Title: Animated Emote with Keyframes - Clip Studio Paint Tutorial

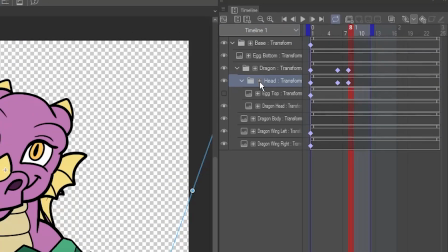Click the plus button here, then the drop-down next to it. As you can see here, you're creating not one but several keyframes for each motion,
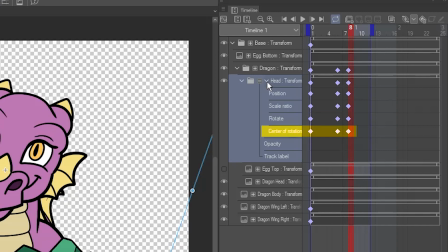for the position, scale, rotation, and pivot point. There's one for opacity too.
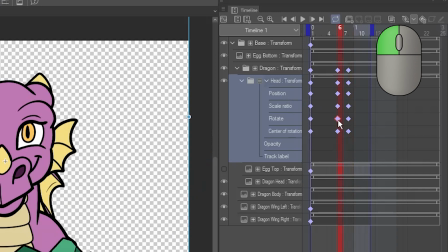Left-click on the middle keyframe next to rotate to select it, then right-click on it and choose Delete.
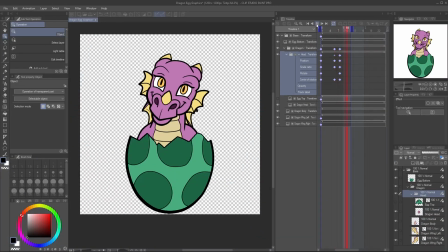Now the rotation starts at frame 1 instead.
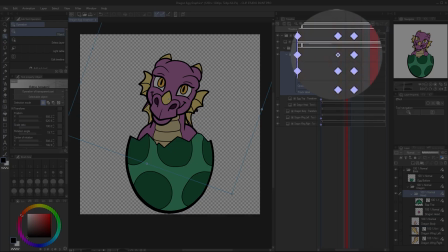Also, take note that the top keyframe has changed shape, indicating that not every property on that frame has a keyframe.
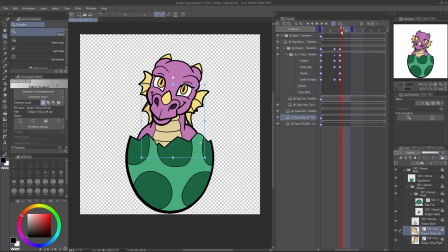Now select the left wing and go to frame 8. Move and rotate the wing to its final position. You can add a little follow-through at frame 6 too. Do the same with the wing on the right.
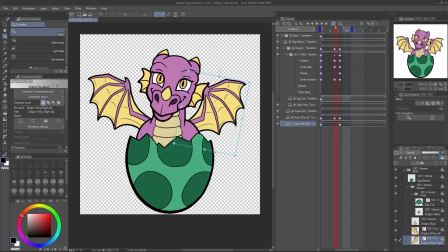Unhide the egg top. Since it's a child of the head folder, it follows the head's motion and tilt already.
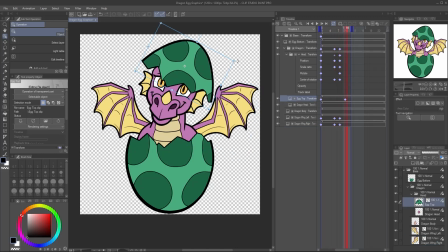On frame 10, I'll move it into a better position and actually shrink it a little to keep it out of the way of the dragon's face. And then on frame 8, a little overshoot, making it look like the egg top bounced up a bit before settling on the dragon's head.
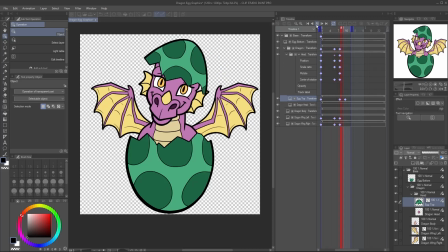See how moving these frames out a little adds a nice secondary motion?
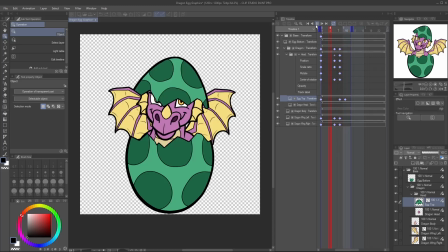The dragon is moving, and the egg is reacting to that movement just a moment later. At the end of the animation, the dragon will pop back down into the shell. The easiest way to do this is to reverse the frames.
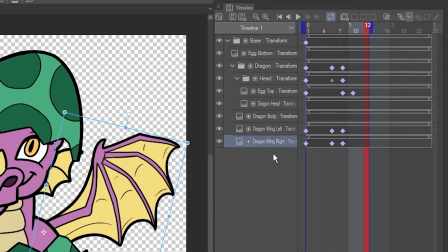If you drag the blue bracket in to shorten your animation, make sure you drag it back out now. Left-click on the first keyframe on frame 8 to select it.
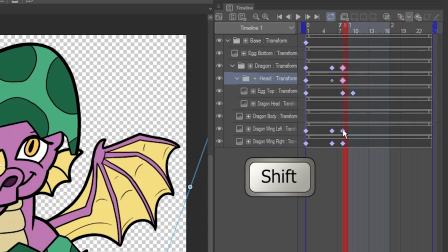Hold down the Shift key and click on each of the other keyframes on frame 8 to add them to the selection. Skip the egg top layer for now. Hold down the Alt key, then click and drag the keyframes over to frame 16.
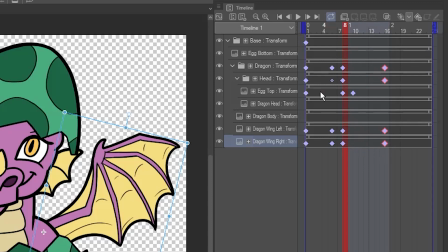This makes a duplicate copy of the keyframes. Do the same with the keyframes from frame 1, duplicating them over to frame 21.
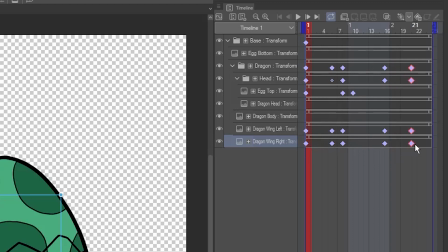Again, skip the egg top and also the keyframe on the base layer.
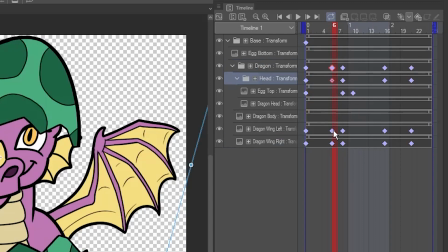I'll also copy the overshoot keyframes, moving them to frame 18.
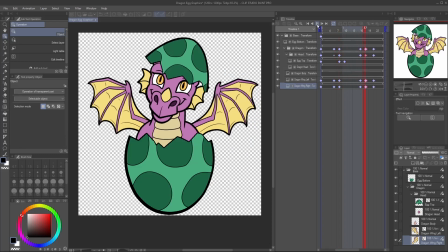This slight raise up before the downward motion is an animation technique called anticipation. It's kind of the opposite of follow-through. Think of it like how you have to crouch your body a bit before you jump.
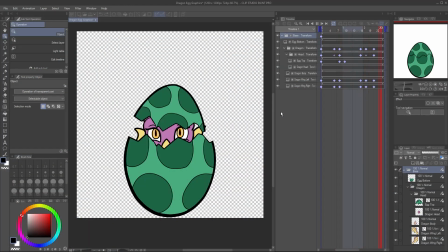Now, the top of the eggshell needs to get back into position.
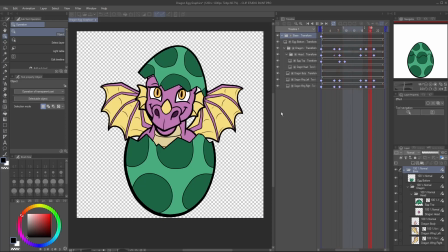Since the dragon moves so fast, I'd like the shell to hover for a moment before following, another type of follow-through animation.
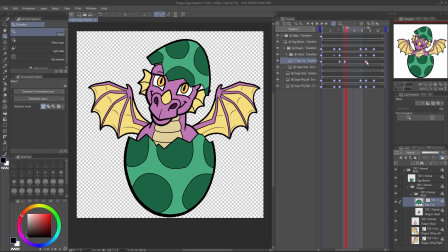Copy the egg top keyframe from frame 10 to frame 18, and the one from frame 1 to frame 23.
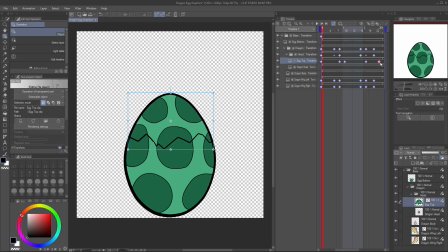Because the eggshell is attached to the head, we'll have to add a few extra keyframes here to manually keep it up in the air.
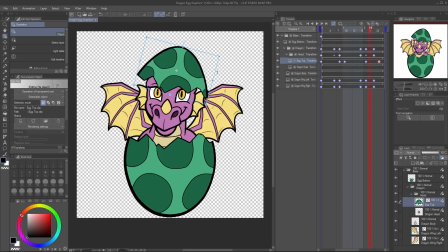Starting at frame 19, move the egg back up to the top of the canvas. Repeat this for frames 20 and 21, moving it down just a little each time.
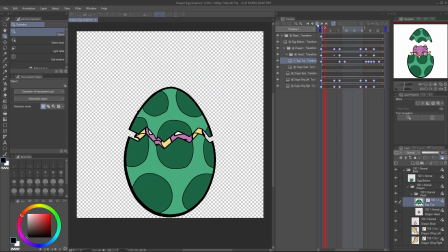Now the top pauses for just an extra moment before quickly falling back down to the shell. Go to frame 24 and lift and rotate the shell just a smidge to give it a nice bounce.
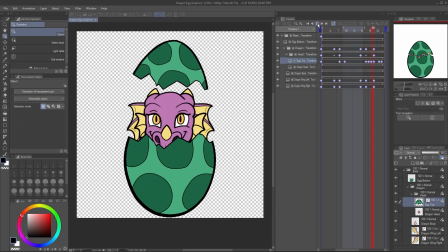The dragon jumps straight into the action a little too soon,
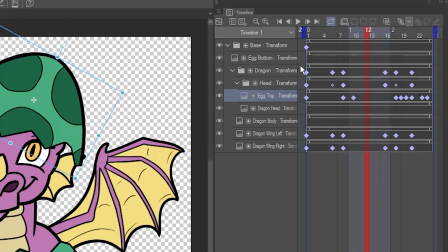so one more thing I'll do is select all of the keyframes before the halfway mark by clicking and dragging, and move them over 2 frames.
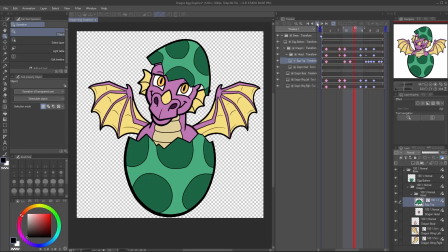That's much better.